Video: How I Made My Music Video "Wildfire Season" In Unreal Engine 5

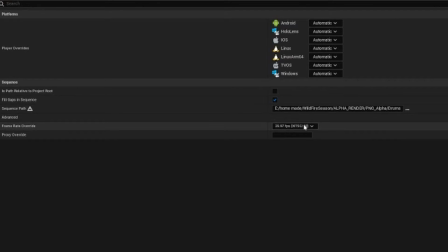You can tell what frame rate it is. But something I wasn't using was this Proxy Override.
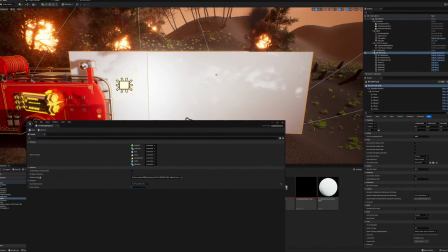So the Proxy Override takes whatever footage you have and reloads a smaller version in. So I had to re-render out a version of my 4K, PNG sequence. I had to re-render that out to be a much smaller resolution,
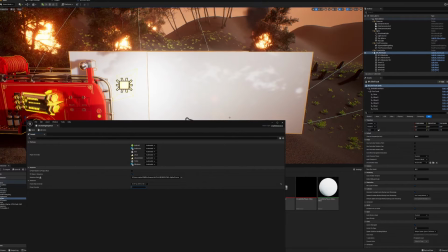like 480p or something like that, just so the computer wouldn't struggle when it's playing back.
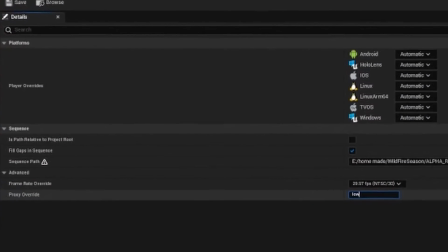So then I set up the proxy to look at that folder. I just made a folder called low res within this folder right here,
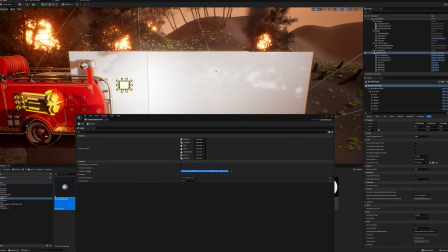and it loaded the proxy for playback, which it fixed everything. I thought there was a bug in Unreal 5, and I was seeing other people were having bugs importing media and just not having any playback.
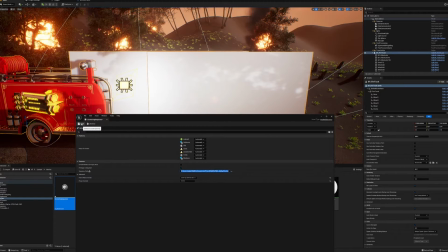And I was having seemingly the same issues, but apparently it was just because I was not using the proxy,
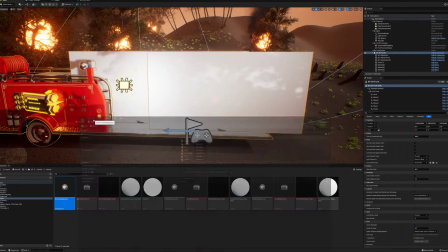because that's a lot of information for the computer to try to read off my hard drive,
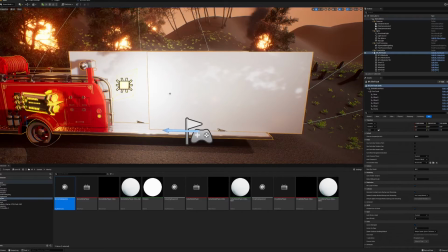especially since my hard drive I'm running off of is not a solid state. That does not help the cause for loading things faster.
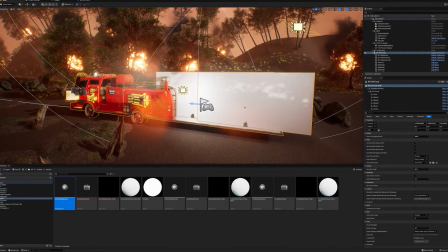Anyway, so yeah, after I got all that set up, I then made a sequence.
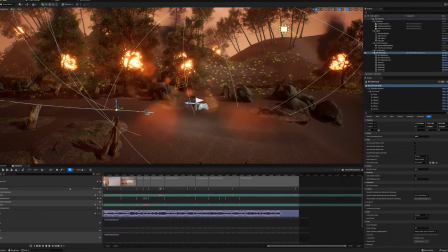So here's my music video sequence. Let that load up. Hey, there's all the me's. Another thing is when I wanted the media,
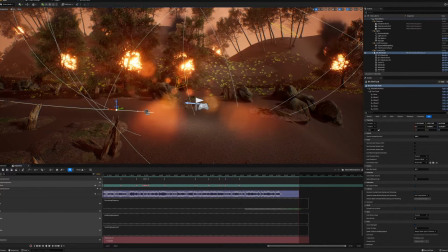so all the green screen versions of me to play back within Sequencer,
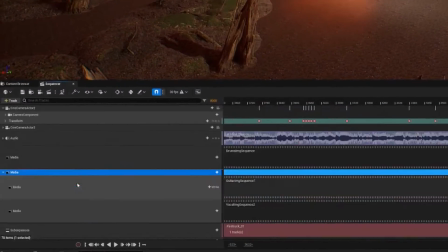I had to make this media track and basically just edit them to say,
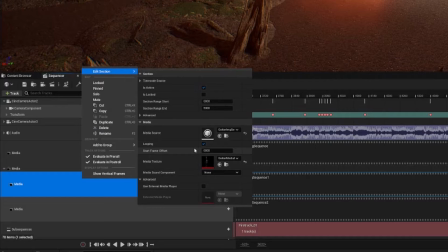hey, I want you to be the right media texture. Yeah, that was pretty much it.
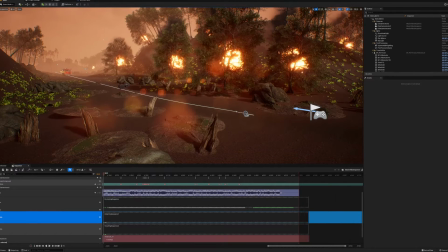So that's probably why the green screen versions of myself, the video clips, weren't showing just a minute ago,
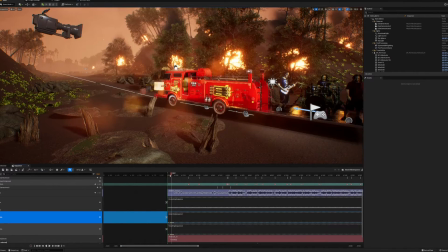because I have to be in Sequencer for it to know where to play things.
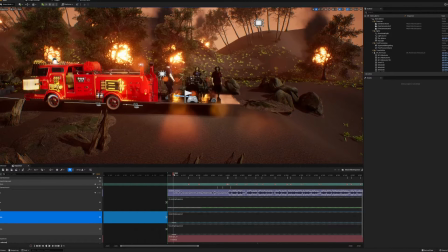So yeah, you can see as we're scrubbing through the Sequencer, the fire truck is moving.
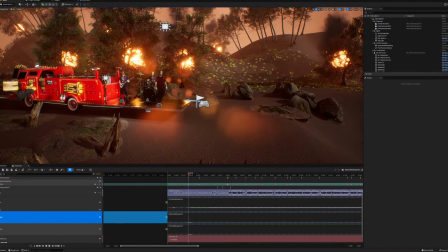The Mii's are having a hard time playing right now a little bit.
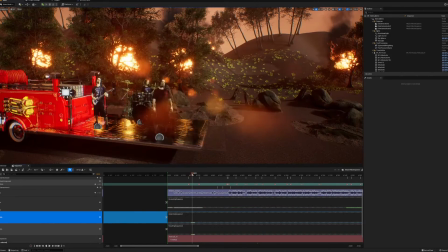It's not playing in real time, probably because I don't have those proxies set up.
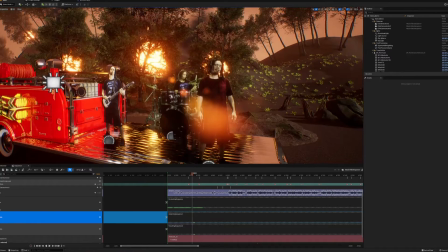So we're looking at the full 4K resolution of these media textures.
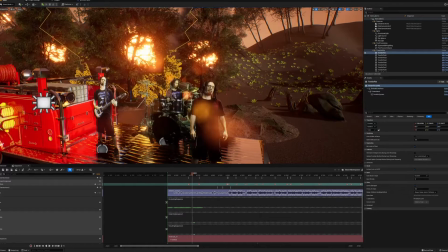Oh, the fire and the trees. I forgot to mention these, since these aren't static.
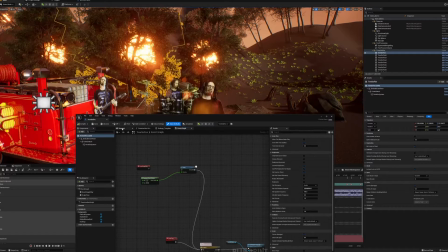The trees on fire are just blueprint classes I made, just with a tree.
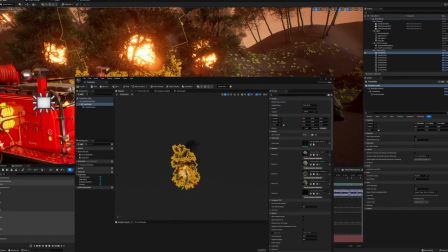And a blueprint class is just a container that can store code and combining things. So basically all I did, this doesn't have any code. All I did was import the tree as one model and then import the fire as another model. So you got the fire and the tree all kind of going at once, and the smoke all in one thing.
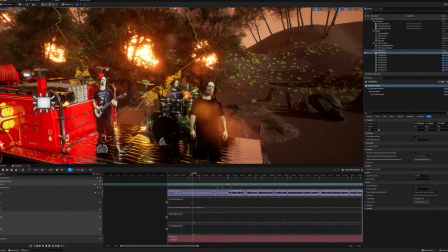And then I just started copying and pasting these guys all over the place, as you can see.
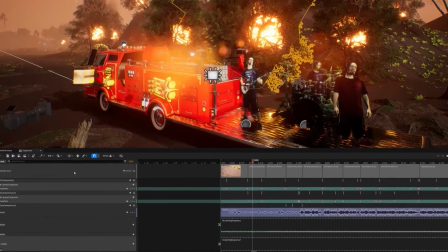While I was editing the camera shots, which, by the way, here in Sequencer, here's where your camera shots are.
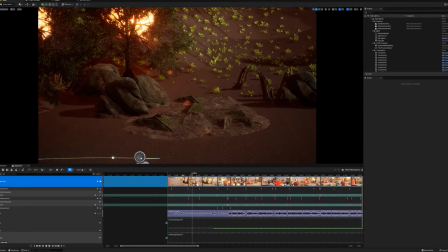This will lock you to the camera. So this is the actual camera shots that I used for the music video.
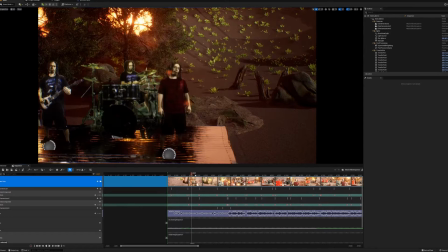You can see it switching all the different shots here.
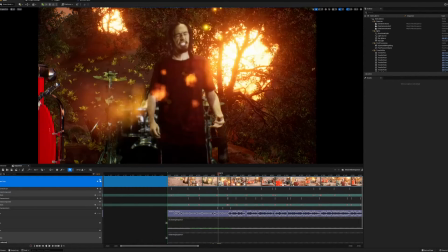Anyway, as I was making these camera cuts, I had noticed I had done something not so smart.
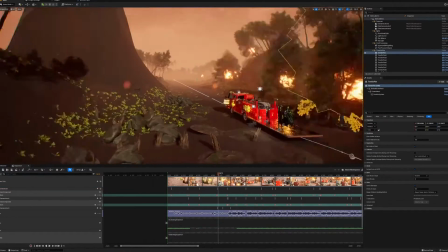A lot of these fire trees I actually had on the left side over here.
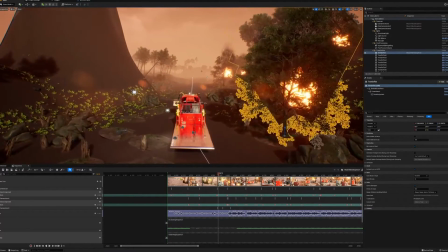Like if we're staring at where the fire truck is going is the front, this side is the right, and this side is the left. I had a bunch of like trees over here that were on fire because I was just trying to like fill out the scene.
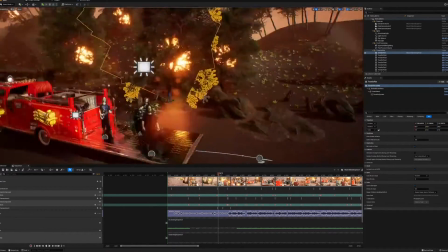But I didn't realize that because I'm using just 2D footage shots like this, and I don't want to like
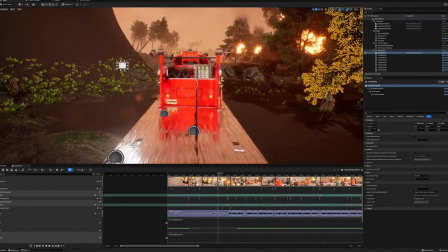get an angle like this where the Mii's are, paper thin, and you can tell that it's just a 2D plane.
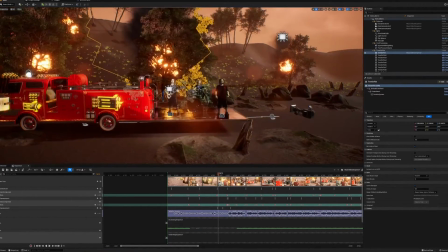It kind of ruins the illusion. I realized, oh yeah, I'm gonna have all my shots looking at them pretty much from the straight on,
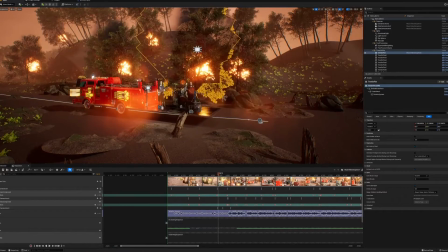maybe a little bit from down here, because you can get away with, ruining some of that perspective and parallax to a degree.
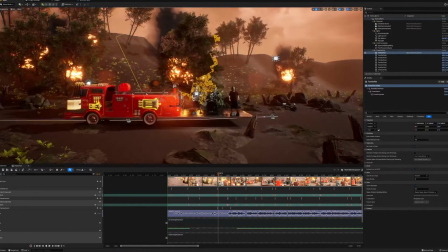So anyways, I realized, oh yeah, I'm gonna be on this side all the entire time.
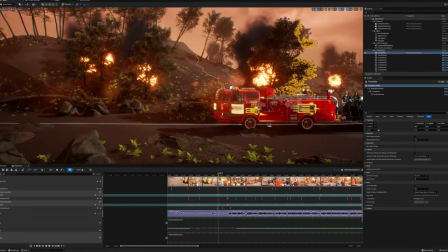And as I was making my camera shots as the fire truck was moving, I would notice that I would be inside some of these trees that were on fire,
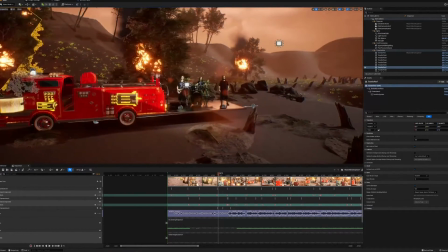and then you would just see just the fire just taking over the entire screen, and that was no good.
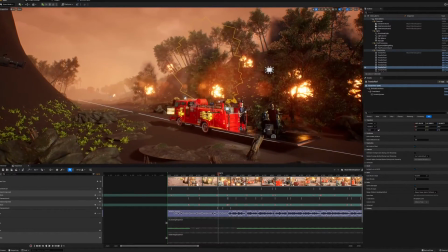While I was making the camera edits, I kind of had to go back to reorganizing the landscape a bit and move some of
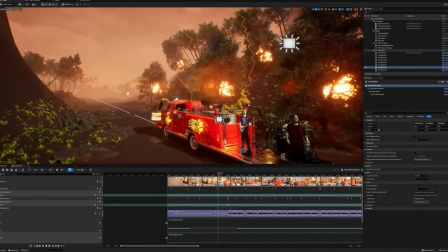these trees over off to this side so the camera wouldn't be in these fiery trees.
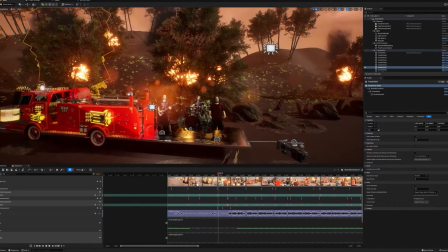And that's kind of the magic of working in a 3D and virtual environment. Like if I was to be out on location trying to shoot this in real life, well, first of all, that would suck trying to shoot, trees on fire.
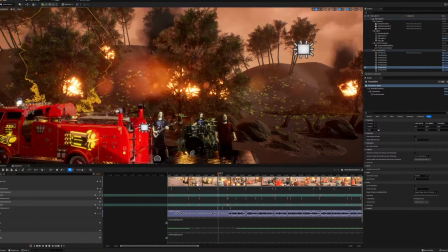Probably wouldn't do that.
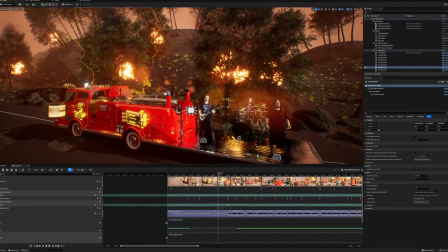But I have the option to just move assets of the environment wherever I want if it's in the way.
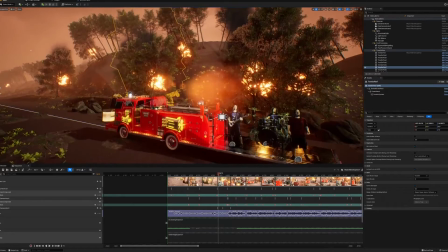It's good stuff. Something else I noticed I haven't talked about yet are the sky color and the post-processing.
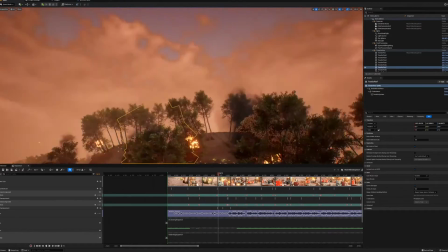So the sky color is kind of like red. It's not, this nice blue color.
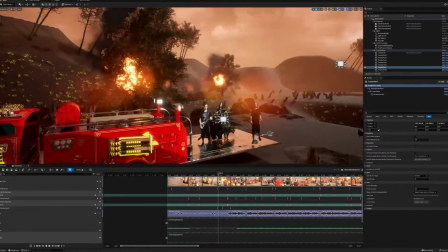I wanted to make it dreary, needed to match the dreariness of being in wildfire season.
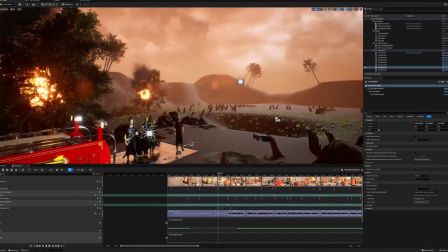So we have all this kind of just smoky, dreary looking, something bad's going to happen feel.
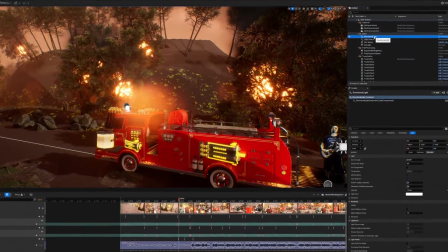And all that was figured out with the directional light, and I believe it's the skylight.
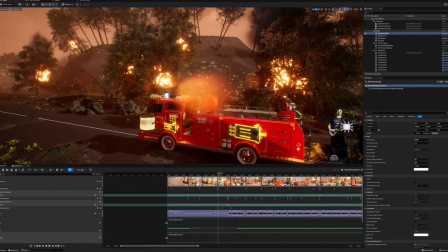The directional light, you can change the light of the sun, or where the sun's coming from.
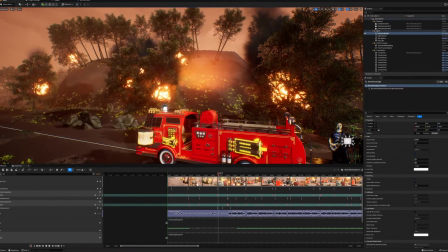If you press Control L, you can see the shadows kind of moving. So anyway, it was I'll just undo that.
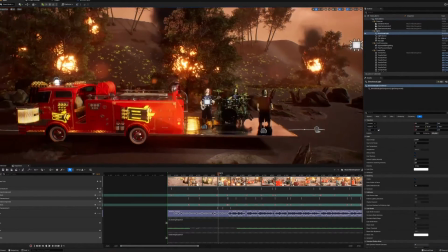it was a bit of tinkering, moving the sunlight to be in just the right spot because sometimes it would be too dark to where it was nighttime,
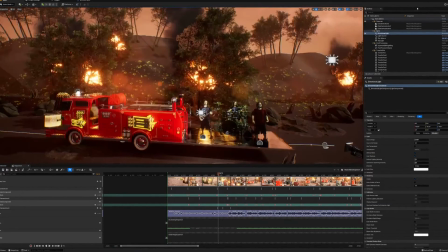and other times it was just too bright daytime. Didn't want that. Wanted something in between. And then here's the sky sphere. I think this might be what it is. I changed the cloud color to be like this kind of orangish reddish color.
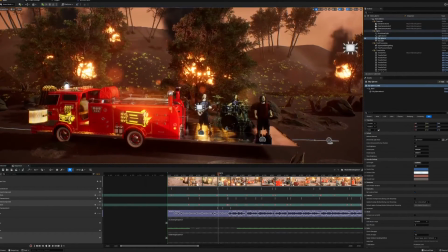Okay, so yeah, that's the sky color. That was a important thing. Now the post processing actually added a lot.
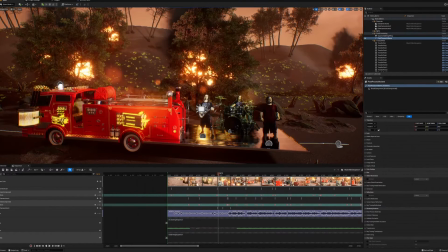And so the post processing handles bloom and lens flare.
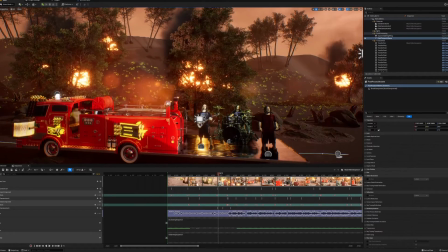So if I turn this off,
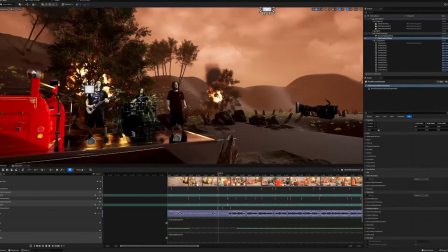we could see things just look much more clear, which isn't always a good thing because real life isn't always as clear.
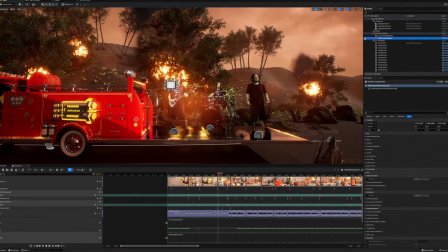So post processing on just adds bloom and some of those lens flares.
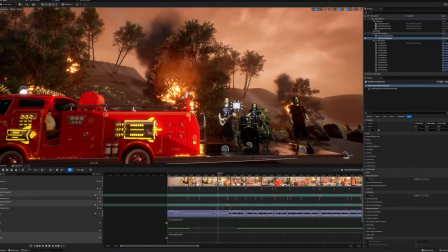The lens flares are really nice. I thought they might be kind of annoying, but even when like if I'm like
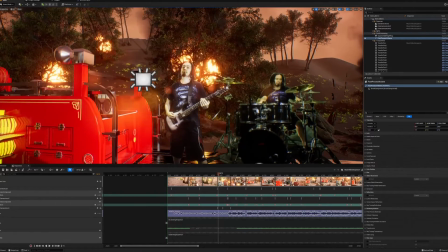let's say we're looking at me and the lens flare kind of gets in the way. I don't know.
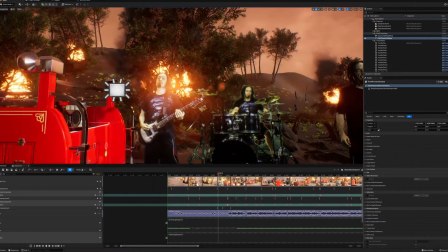That's still kind of a cool effect. I was worried about it like being too much, but I still like it. It's a cool effect.
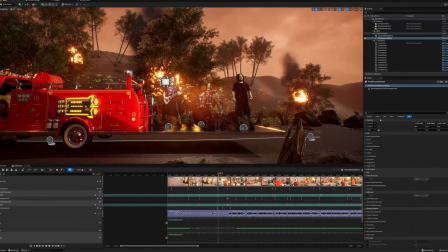So post processing just adds these post processes down here.
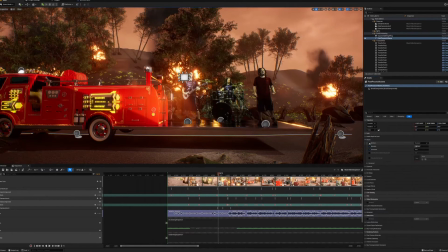There's just tons. There's bloom, which makes things all bloomy. Don't know how to explain bloom. Kind of like a glow effect. An exponential height fog.
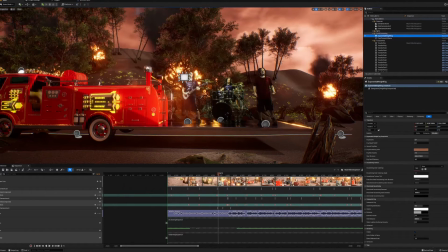This is another huge one. I needed fog. Without this fog, like you could see in the background here, things again are just like way too clear.
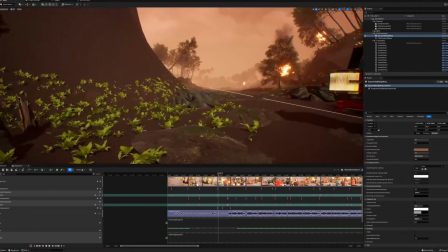But with this exponential height fog, things kind of get like misty and foggy like back there.
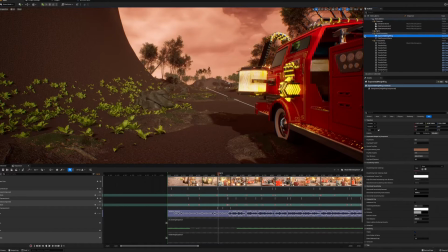You could tell. Turn it on, things are just like super clear. No way.
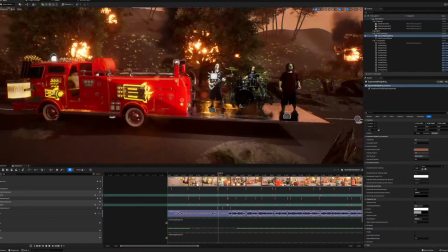If we're in wildfire season, we need to have this fog because it's kind of like emulating like smoke in my eyes.
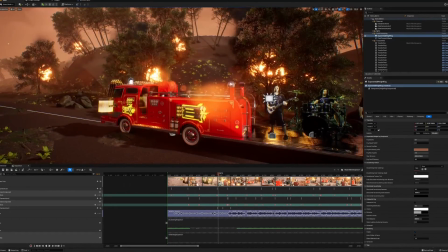Would have been cool to actually make like some ground smoke in a lot of places,
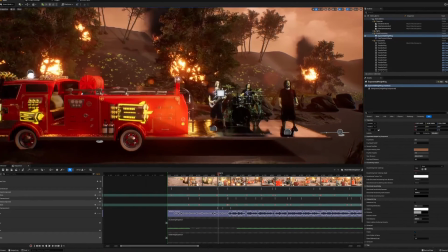but I was already running into a lot of other technical difficulties,
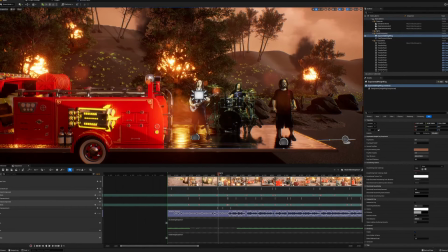so I didn't want to add on to the potential frustration and potentially break things even further. So that's it. You all know the depths and the secrets of what into making this wildfire video. Stick around for the next one, and I'll catch you next time.